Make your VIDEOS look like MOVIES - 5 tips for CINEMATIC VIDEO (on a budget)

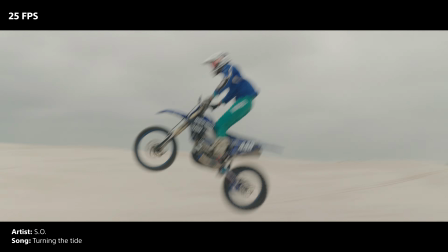(8:16)
This is great if you're using a natural frame rate like 25 FPS and jump to slow motion.
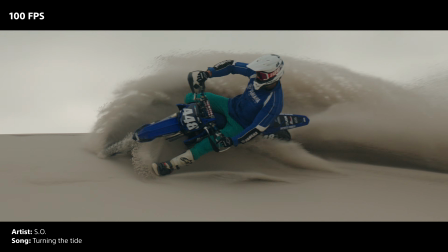(8:22)
When you do the cut, one suddenly appreciates the slow motion shot because you've been seeing fast motion the whole time.
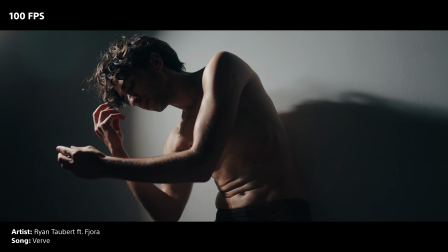(8:28)
You can also do it the other way around, where you cut from a bunch of slow motion clips and all of a sudden the speed picks up in real time, same effect.
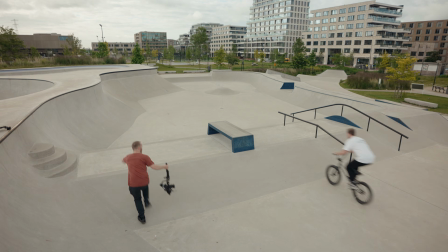(8:35)
This is something you have to be intentional about, so if you have the option to shoot in more than one frame rate,
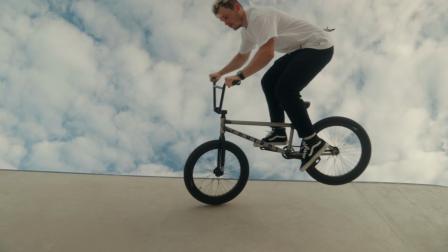(8:40)
go for it, but make sure you have enough shots of one frame rate to create that moment of contrast.
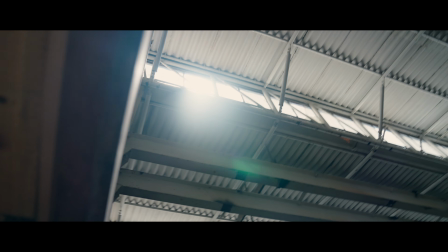(8:45)
Gear can certainly make your videos look more cinematic, but there are many ways to achieve this without breaking the bank, and it starts with the location you choose.
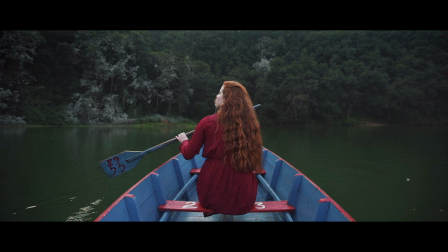(8:54)
From the colors of your subjects within the scene and using available light sources,
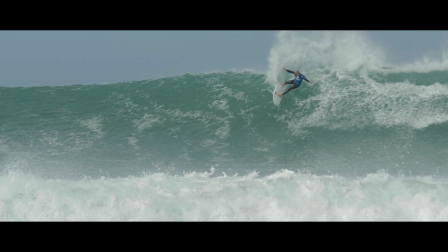(8:58)
to intentionally choosing a frame rate and then going into post and finessing it with sound and music.
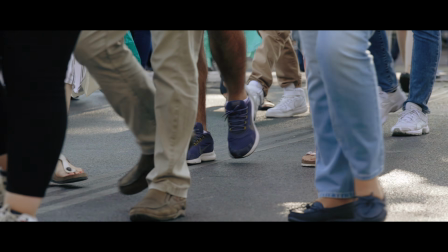(9:03)
These principles can be applied in literally every type of film, and if you apply all of it, your videos are bound to be more dynamic. Thanks so much for watching, and I'll see you in the next one.